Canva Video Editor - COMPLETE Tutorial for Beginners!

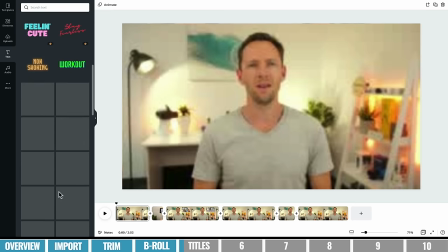[8:15]
Or if we scroll down, there's lots of different preset templates and animations and things that you can add in here. And it really is as simple as just dragging and dropping them onto your project, double clicking on them, and you can customize them up.
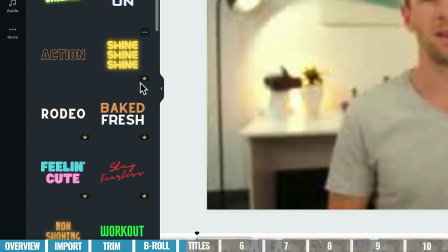[8:26]
But one other thing to note with these templates while we're here is that some of these have this little pro symbol on them. These ones are only available on the pro plan for Canva. They're not available on the free one, but there's lots of free options in here as well.
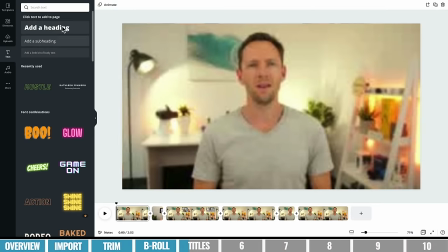[8:39]
So we're going to go ahead and add in a basic heading here and customize this up.
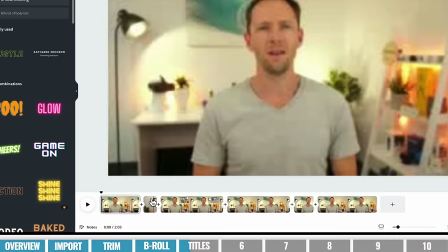[8:43]
Now, one thing you will need to note is if I just create a heading now, it's going to add it across this entire first clip.
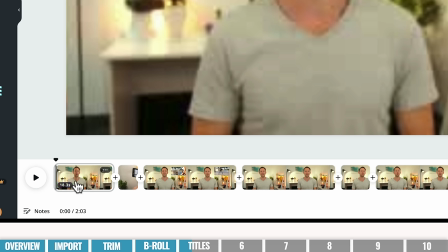[8:50]
18.3 seconds. If you only want your title to show up for a small amount of time, we've got to follow a pretty similar process to what we did with the B-roll footage,
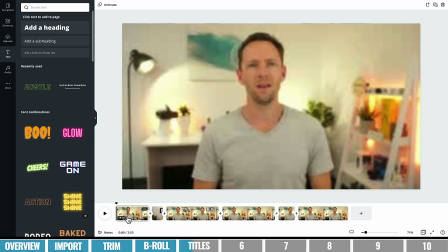[8:58]
and we need to mark out an area or cut a clip where that title is going to be shown.
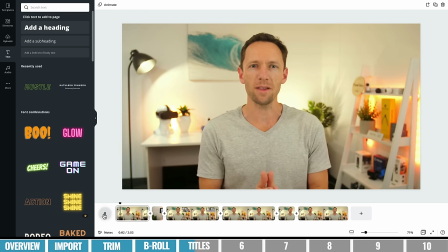[9:03]
So I'm going to press play on our video here now. Okay, so I'll probably add a cut in our timeline here because this is where I want that title to start. So we've split our timeline there. Keep playing. And let's say we want our title to finish here.
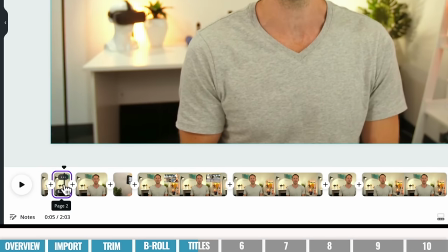[9:18]
Let's add another cut here. So we'll go split. And now any title that we add in this clip here is only going to be on screen for that 5.3 seconds.
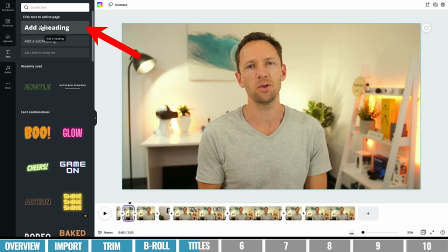[9:26]
So now we're going to come up here with that clip selected, grab our heading, drag it onto our project here.
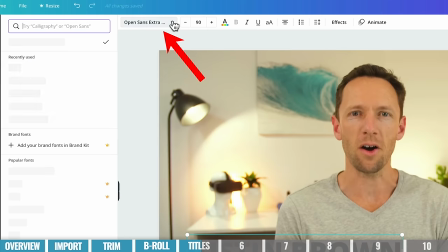[9:32]
We can customize it up. We can change the fonts. Let's go Oswald, which is our Primal Video font.
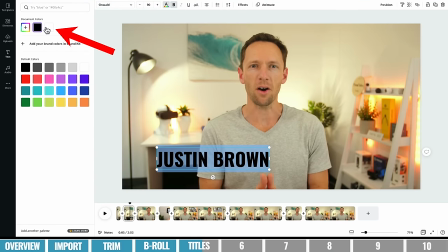[9:39]
Let's change it to bold. Maybe we'll make the text color white. And maybe we'll make this a little bit smaller. We can just pick it up and we can move it around. Let's move it down to the bottom corner here.
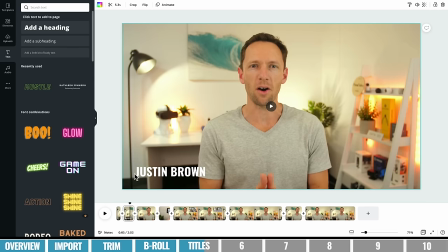[9:49]
Now what we usually do for our titles is we've normally got a rectangle behind them so that they stand out. So
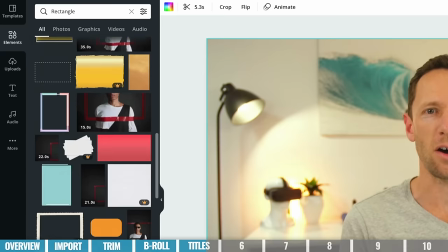[9:55]
I can come over here to elements. Let's choose a rectangle. Again, lots of different presets and templates and things that you can drag and drop and use in your project.
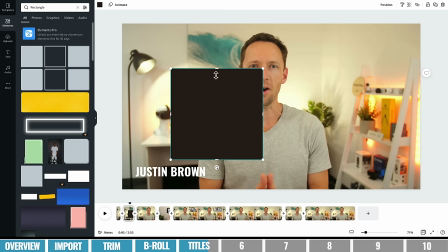[10:04]
I'm gonna pick just a simple shape here, drag that on. We're now going to resize this down and position it so that it fits behind our text.
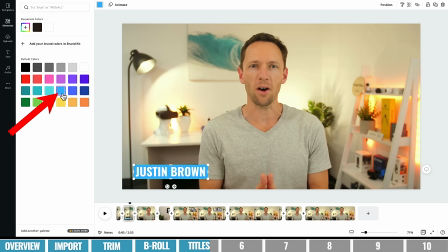[10:12]
And we can come up the top here to change the color. Let's go to this one. It's pretty close to our primal video colors.
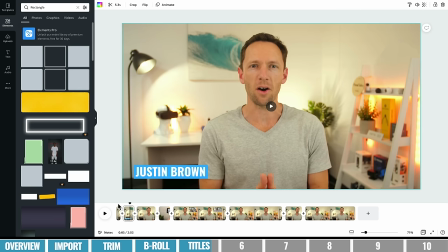[10:18]
And we now have a basic title here. So when we play through our video, there's no text on screen. Then for this section here, text is on screen and then disappears again. Now we can get fancier than that. We can animate our text as well. So if we select our text, then we can come up the top here to animate.
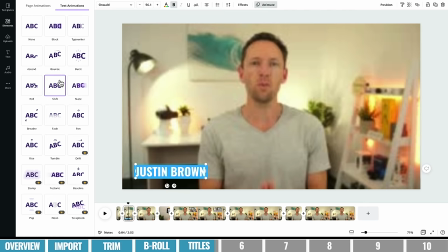[10:34]
And again, lots of presets that we can choose from to have our text animate on screen. So I'll go something simple like this one, shift.
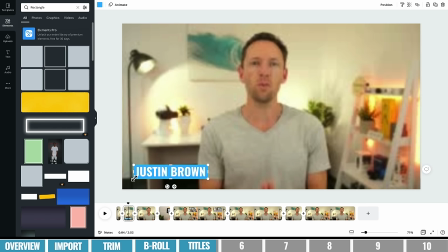[10:40]
And we can also add an animation to our background color there behind it. So if I select on the background and again, come up the top to animate, then we can pick how that comes on screen too.
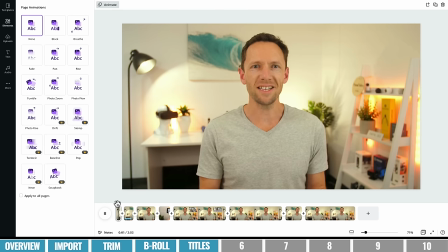[10:49]
So I might just go a simple fade. So now if we come back here and we hit play, we've got a simple little transition there for when the name card comes on screen.
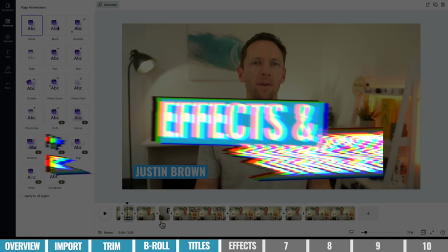[10:56]
Once that's done, we're gonna add in any effects or transitions onto our clips.
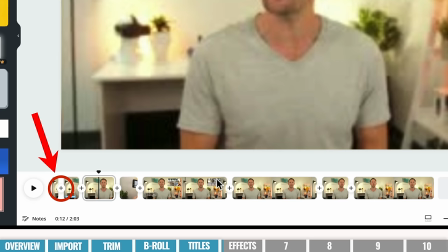[11:01]
Now you can see between all our clips down here, there is a little plus between them.
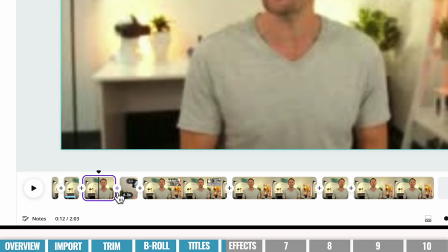[11:05]
If we select on that and then choose add transitions, this is how we can add an effect between these different clips.
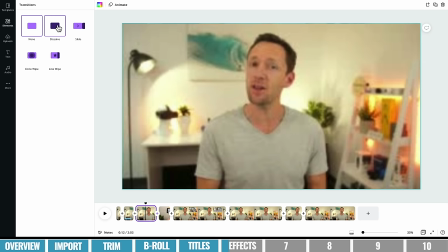[11:11]
So we can choose a dissolve, which is like a fade. We can slide from one clip to the other.
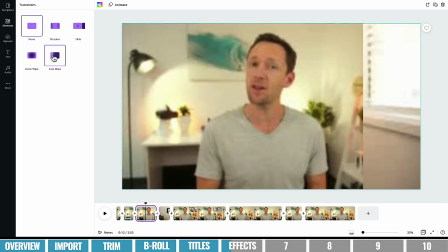[11:16]
There is a circle wipe or a linear wipe.
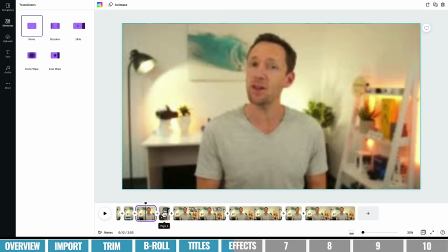[11:19]
Now this is something for the most part, we either wouldn't use a transition, or if it did need one, it was gonna add to the overall polish of the video, then I'd normally stick to something simple like a dissolve.
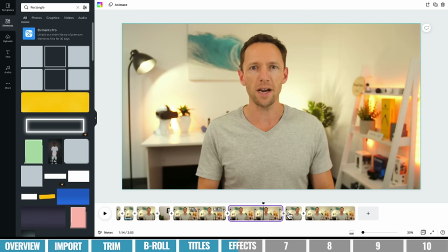[11:27]
But in terms of a video like this, where it is just a talking head, me presenting to camera, instead of a transition between the clips, what I would normally do is zoom in on one of the clips so that when you're playing through, it looks like it's almost a different camera angle. It just breaks it up a little bit for the viewers. So to do that here, I'm gonna pick this second clip.
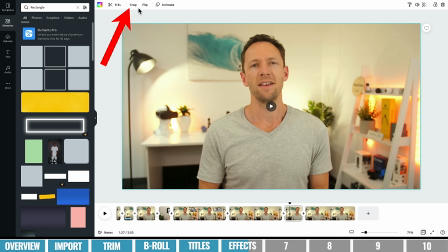[11:46]
I'm gonna come up the top, make sure our clip here is selected, and then if we come up to crop, then we can zoom in on this, make it a little bigger, scale it up.
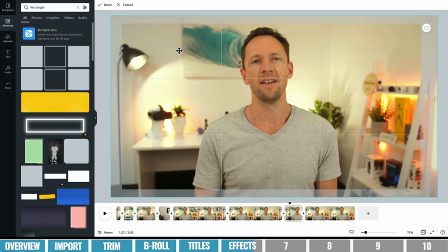[11:54]
Now, in order to really sell this effect, we want to try and make sure that the eyes are in a very similar position, so it's not so jarring for our viewers.
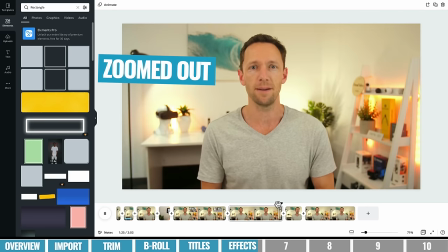[12:02]
So let's try about here, come back and play this. Okay, so it just breaks it up a little bit for the viewers, where it's the same shot, same camera, but just looks a little bit different.
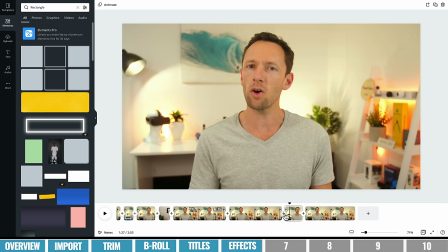[12:11]
So you wanna go through in this step, add in any transitions or any zooms or any effects onto your clips at this point.
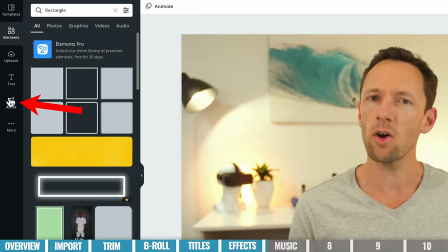[12:16]
From there, we're gonna add in any music you wanna have. So if you come over here under audio, there's lots of different music that is inside of Canva.